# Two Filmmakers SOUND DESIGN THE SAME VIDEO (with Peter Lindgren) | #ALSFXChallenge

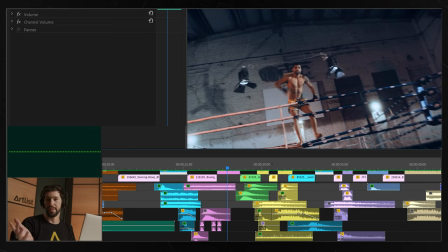(12:26)
So I ended up going with a car drifting instead, which surprisingly enough works.
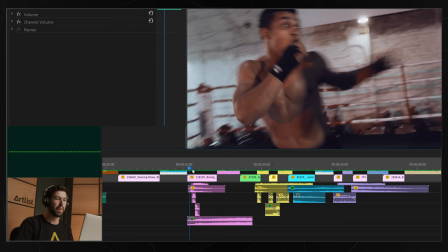(12:37)
And you can see how it kind of builds up from the moment they're fighting and builds up.
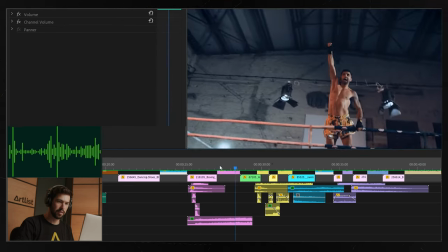(12:44)
And then we have the climax over here, and then it fades away into the next shot.
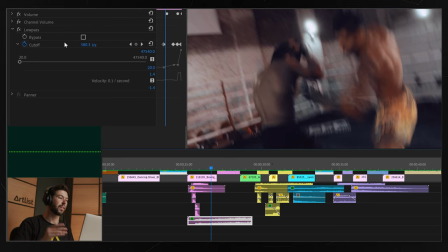(12:51)
And this is again just using a low pass filter and keyframing it. So we get this build up and we get a more dynamic edit. And let's see how this would have sounded if I just used the low pass without keyframing.
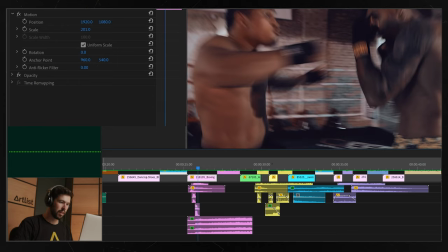(13:11)
But when you add the keyframes, then all of a sudden it makes sense.
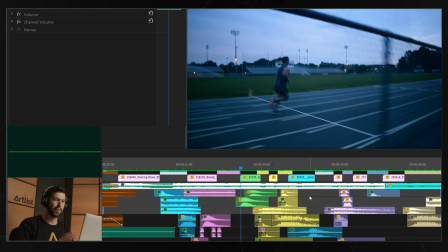(13:21)
And for this one, I decided that instead of focusing on the action, which is this guy running, like I could have just made the footsteps, I wanted to actually emphasize the movement of the camera.
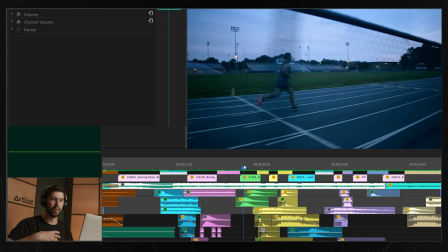(13:33)
You can see it's going pretty fast up this fence. We have a lot of motion blur, we have a lot of shakiness, and I really wanted to emphasize that. I decided that I would just add whooshes for when we have these metal parts of the fence just going by in the foreground.
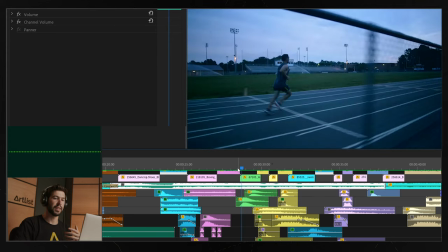(13:53)
And I think it really helps feel the speed and the movement in the shot. And I feel like having the sound of the elements in the foreground really adds a lot of depth.
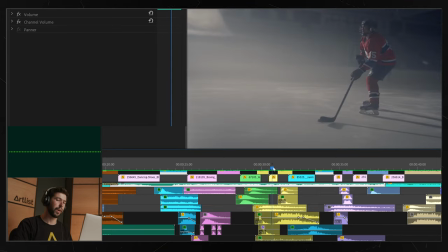(14:02)
For this ice hockey sequence, I think that's where I used the most sound effects in the edit. It cuts kind of quick between the shots. We get different angles. We have the blades going against the ice.
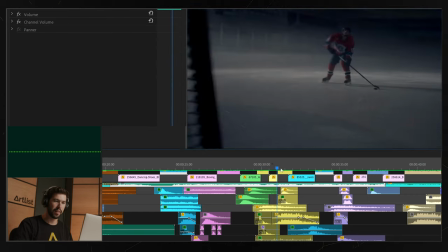(14:14)
We have the hockey stick. We have a lot of movement and a lot of dynamic camera moves.
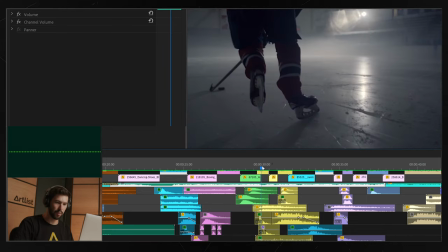(14:20)
So this really required quite some work. So let's break it down.
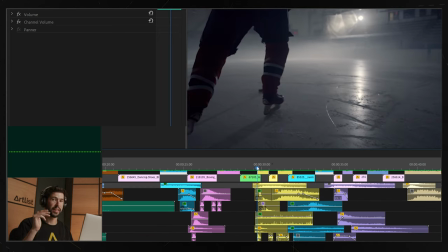(14:24)
First sound is, you guessed it, again, the sword sound effect, which I like so much. It just works with the blades cutting across the ice. Then we have kind of a whoosh. It just really helps with the transition between the three cuts.
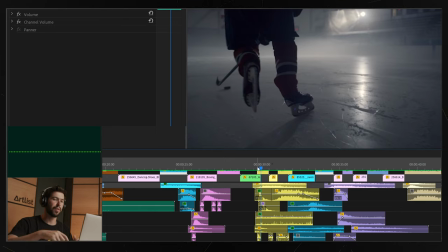(14:42)
Then I really wanted the constant sound of the blades like skating across the ice.
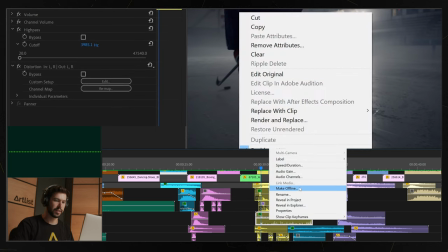(14:47)
And for that, I actually used this fire sound effect, which sounds like this.
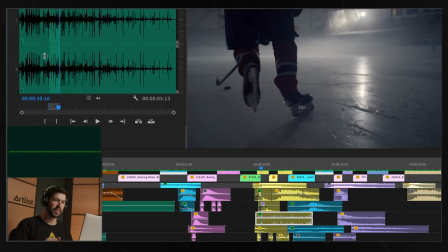(14:55)
With a little bit of imagination, you can see how that is basically skating on ice.
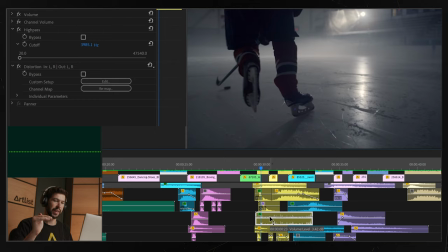(15:00)
So all I did was add the high pass effect, made it feel more like ice and less like fire.
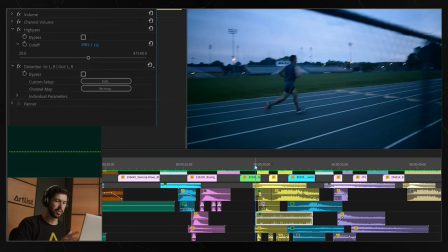(15:08)
Then we have this explosion with the glass.
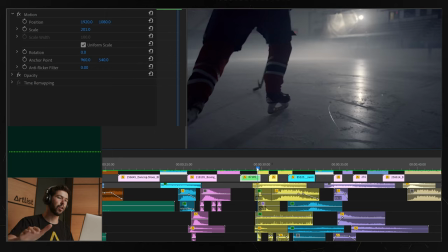(15:14)
And that kind of just feels like the first leg going into the ice. It's a bit dramatic, but I like it.
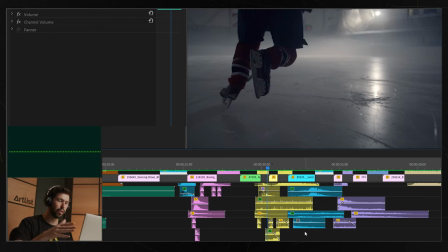(15:21)
And then I have the same sound effects, but just on a higher volume for when the cuts happen between the shots. Then also a car drifting, because why not? And all together, we get this.
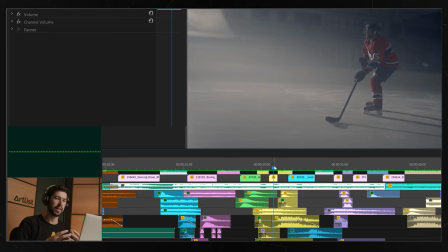(15:41)
So really it's about looking at the scene and trying to analyze what kind of sound effects you're gonna need for this, what the camera movement is, and what's happening in the scene. Again, for this one, I knew there's a lot of movement and there's a lot of like texture between the blades, the ice.
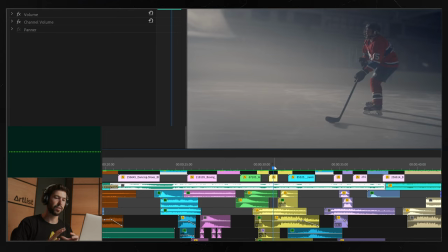(15:57)
Everything should feel kind of textury, but also dynamic and fast.
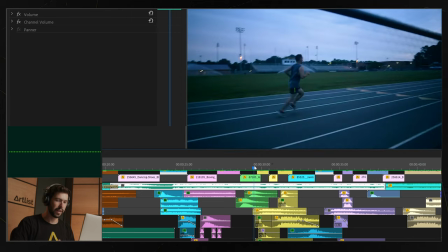(16:02)
So let's play it one more time.
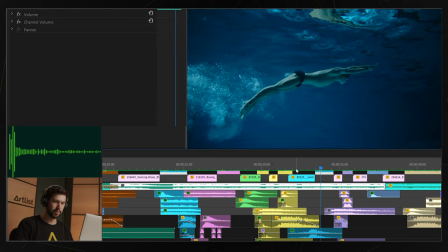(16:06)
Then we have another water scene. And some whooshes here to emphasize the speed.
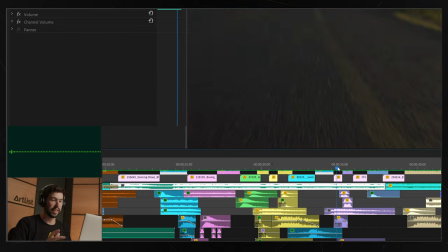(16:14)
And then these sounds. There wasn't any sound of like spinning wheels or anything, which I wanted. So I was trying to look for something that would work. And then I actually used this glitch sound effect.